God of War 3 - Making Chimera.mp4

Chimera is one of our newest enemy AIs in God of War 3. Based off of Greek mythology, it's part lion, part goat, part snake. I first was given the task to design the Chimera back in 2005 for the God of War 2 PlayStation 2 video game. After doing the research online and just reading up on the character, I started to do sketches.
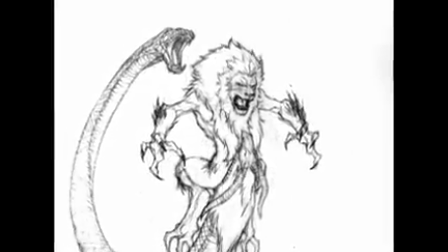I was doing just whatever ideas I can think of, of course, keeping with those three heads, the snake and the lion and the goat.
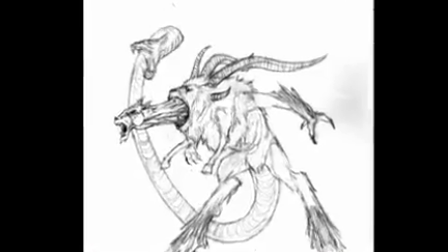I had fun, you know, just kind of playing around with ideas. I did one where a goat's head emerged from his mouth.
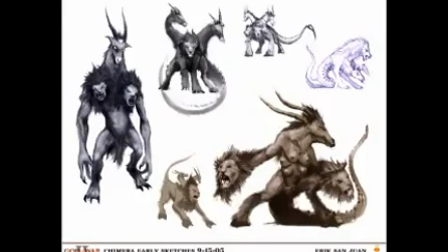It's the best to just kind of give them as many ideas, no matter how crazy they are. Now you start finding the range, and eventually that's how you can find the final design.
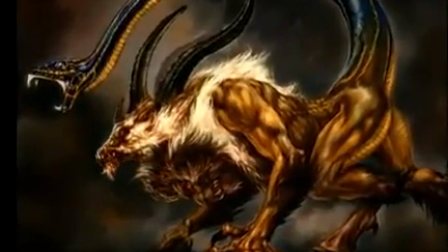This is the final approved version. And it came up with the idea, what if they're almost like on top of each other, so that the character, when you first see it, it would be on all fours on the ground.
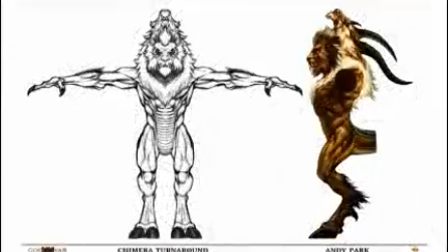And what you would see would be the goat's head. Eventually the chimera stands up, and it's kind of a reveal of like the lion. I kind of was thinking in my own head, like the personality of this chimera. And I would think that the lion and the goat actually don't get along. And they are fighting for dominance, for position. like the goat wants to be on all fours and just, you know, wants the lion to eat dirt and stare only at the ground. The lion wants to, you know, stand up and the goat just to look at the sky. It doesn't necessarily come through in the game,
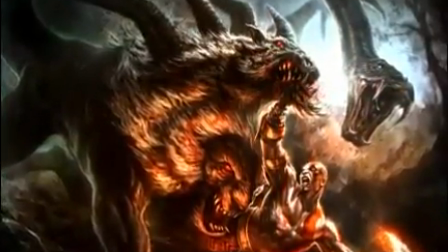but these are the kind of things we think of as concept designers to help us design a real character rather than just a cool-looking thing. So it starts with the concept. That was tough. We pulled it off. Taking that from 2D to 3D, though, there definitely needed to be some adjustments because we're only seeing him in a couple angles in 2D. 3D we had to like, you know, make some adjustments, make sure that he reads well in the game. I received concept art from Andy Park for the Chimera, and they gave me about four to six weeks, I'd say, to model and texture the character.
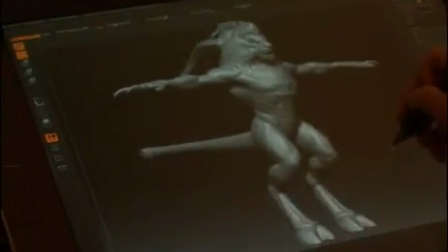Here's the Chimera in Z-Brush. We put them in the T-Pose and start sculpting.
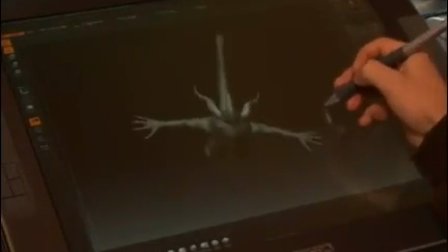The key thing is just usually the silhouette, like when it's small and how it reads, and those are the things we work out early on.
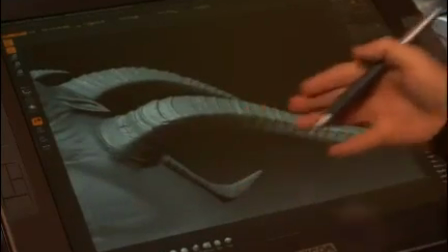And then it's just a matter of details and making the texture look interesting when you're closer up.
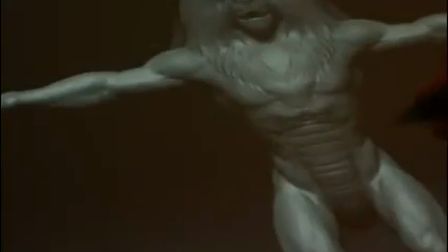One of the areas that's kind of cool is the transition from the lion body to the snake
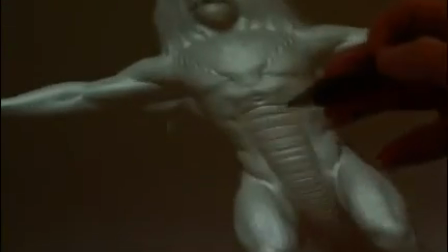body and by doing that we just ran scales like a snake up through his torso. It's kind of fun to sculpt these transitions and make them look natural.
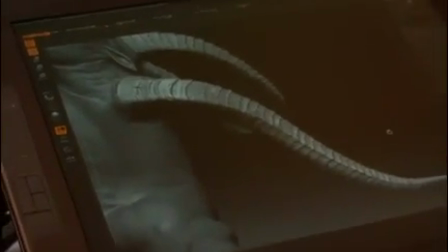The horns, I really like to work on these. The reference for this is a combination of what Andy drew and I went and looked on like mountain goats and other
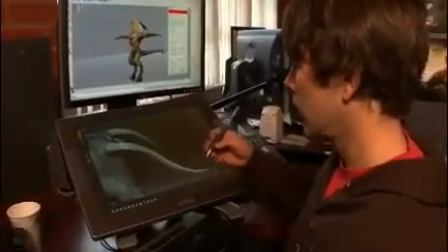goats and wildlife and just looked at the horn and and just the texture and the shapes that are in some of them.
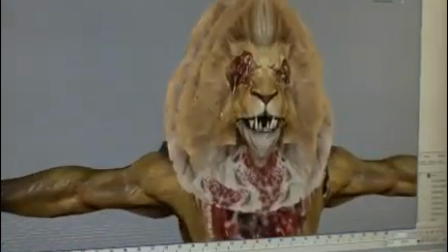Here's the Chimera in Maya with everything on. We use Alpha to make the polygons look transparent where the hair would be.
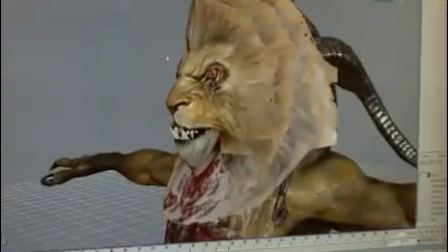In Maya for us, it doesn't display because of the type of Alpha we use. You can see it's kind of jacked, but in game, it looks correct.
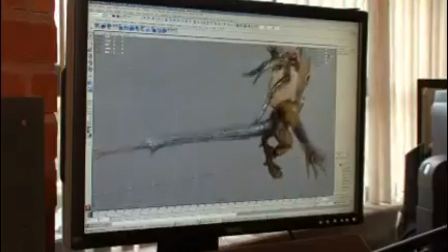You can see the material of the snake,
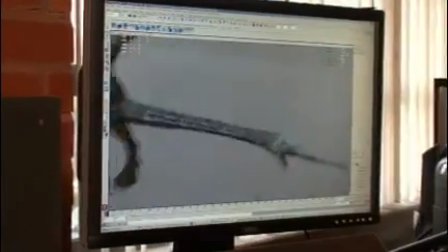and his colors of the snake are blue and yellow, and the yellow helps integrate the colors of the Chimera, which are also yellow.
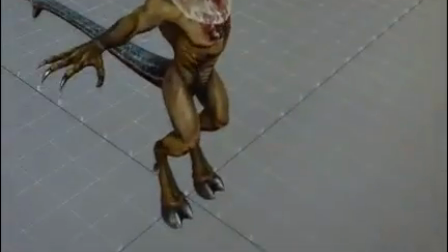Some of the things we had to get to pop out on this character were like his hooves and his nails and the horns.
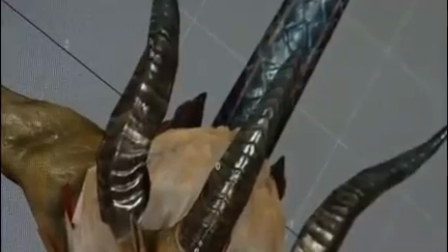It's another thing. At first they weren't real shiny, and then as we started playing it, when we made them a little shinier, they really stood out, making like the snake shinier and the horn shinier.
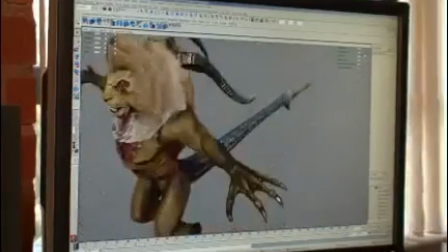It helps those elements when they're on screen read a little better. I really like how unique he is, and I definitely think he's one of the coolest characters in our game. In the end, when at first I was a little skeptical, but I really like how he turned out.
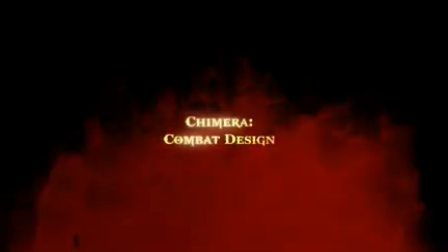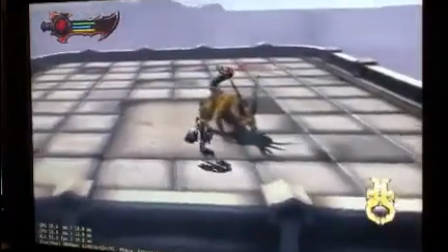One of the things that we wanted to do with the Chimera is we wanted to make him somewhat of kind of like a stalker. It's the lion and the lion part of him and the snake part of him is kind of stalking his prey. In combat design, one of the challenges for the Chimera is communicating to the player which mode he's in. What I mean by mode is like snake, lion, goat. So we want to make sure the player knows exactly that personality.
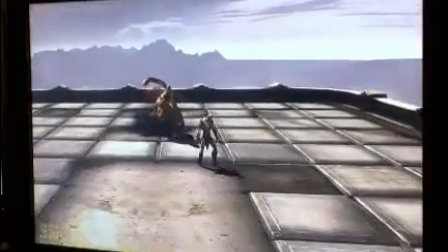So when you see him first come up, I mean, you see the snake's kind of prevalent.
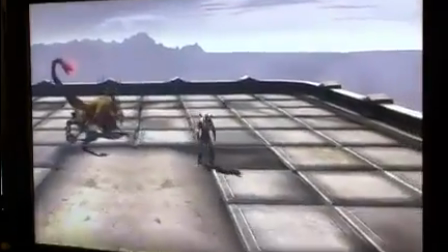You see the lion for a little bit, but now he's down on all fours. Snake, he's got the red eyes, he's kind of stalking you.
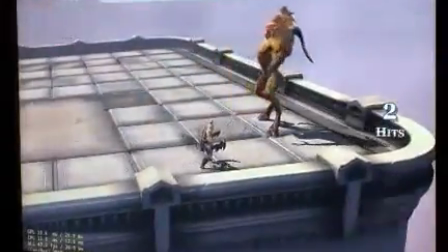So here Kratos chops off the snake tail and it immediately puts him into the lion mode. And the first thing the lion does is want to shoot fire.
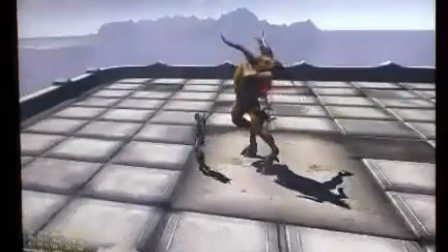This is pretty much what the lion does. They'll try to slash Kratos sometimes if he's in the vicinity. So now that he's a lion, he's just like this non-stop fire-breathing explosion beast.
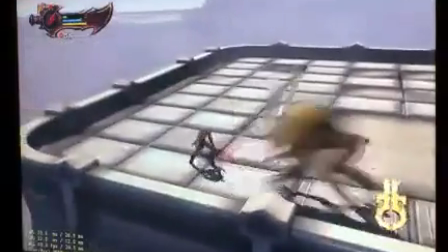So now I kill the lion and now the goat immediately wants to start ramming me. And then once he does that, he'll try to get away because, you know, this is the last phase of the character.
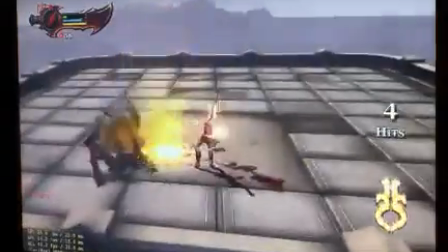He'll ram you and then try to evade back and then he'll shoot some fire along the ground.
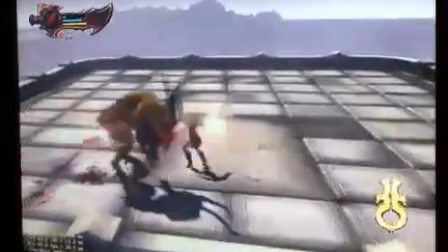The goat's fire attack is different than the lion's because he wants to keep you away. So the Chimera, he's pretty intimidating. The biggest tip I could give someone who's playing against him is to use the Cestus or the Gauntlets, because he might have trouble blocking that, and he won't have a counter for that, so that's probably your best bet. At the start, the Chimera was kind of confusing, actually. We had a lot of time to discuss what it was going to be and how it would move and everything like that, but there were even parts of it where we discussed it and the character was female, And I don't think anybody even realized at the time that there was a male lion head on it. And so there were conflicting things about the character.
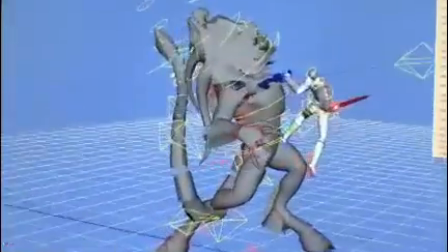And then on top of that, we knew we wanted to utilize all three of these heads, which is tricky. You kind of have to keep its motion similar. But then trying to incorporate different personalities of the individual heads was a little tougher.
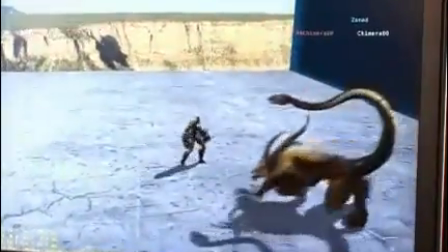The first phase of the chimera is actually less aggressive than the rest. And I think that's why they feel differently.
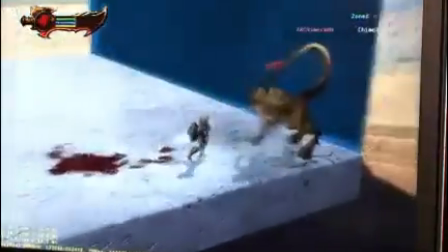Then once you go to the other phases, especially the lion, I think she, even though she looks like a male lion,
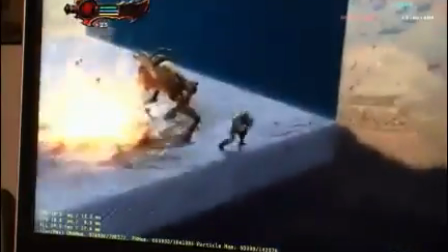she looks a little more frantic and you know the fire attack is a little bit wilder,
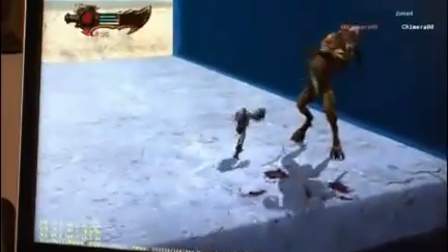the claw swipes are wild. That does feel different I think than the actual snake face. Its movement is is it's different for for the stages but the personality is still this kind of aggressive and strange mythological looking beast.
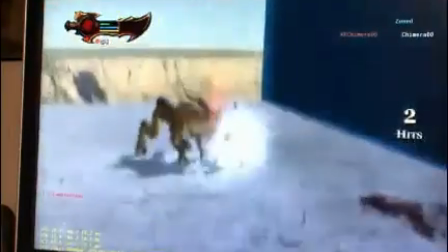The idea was that if you beat the character up enough over time that it would get defensive and it
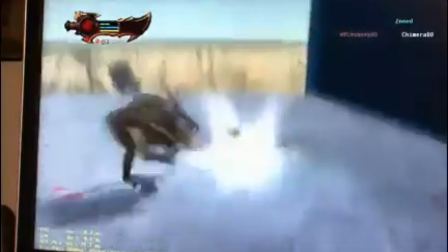would to go to this downward goat stance and basically try to stay away from the player.
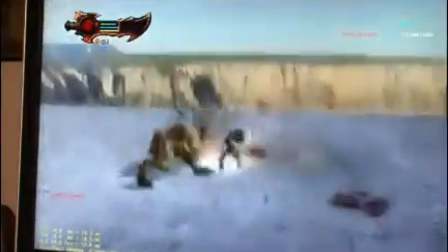There was a lot of videos I looked at, but in the end they didn't really apply. It's a quadruped who doesn't necessarily move like a quadruped.
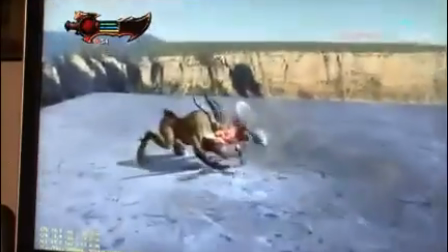I mean, the movement isn't like a goat at all. And it's hopping around and doing all sorts of crazy stuff. The idea behind the Chimera, I think, originally was a good process because we had the designers who weren't coming up with the motion. They were coming up with the purpose. And so we would get told that we need to kill these three heads off somehow. And it's up to the animators to basically decide what that motion is. And so we can make it look as cool as possible with motion in mind, and the designers can go back and say, okay, well, we need these frames to make it feel good.
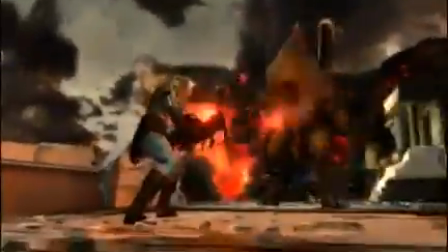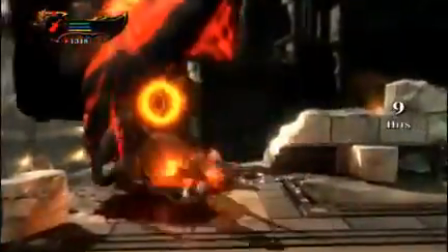Designing a character like Chimera where a lot of thought is put into it, and even your own ideas kind of came through in the characters, is definitely very rewarding especially since it's been a four-year process of finally being realized in the game. Once the animators got a hold of it and animated it, I thought he's one of the coolest characters in the game. The concept went really well. Getting the concept and turning it into 3D went really well. The animators just ran with this thing.
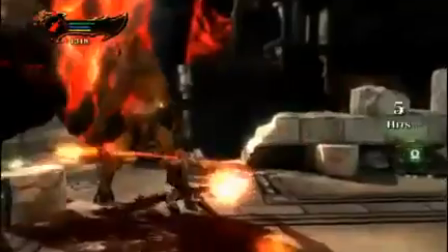The combat design worked out really well so that's been something that wasn't quite expected because usually there's at least a couple of iterations and this guy worked out really well from the get-go.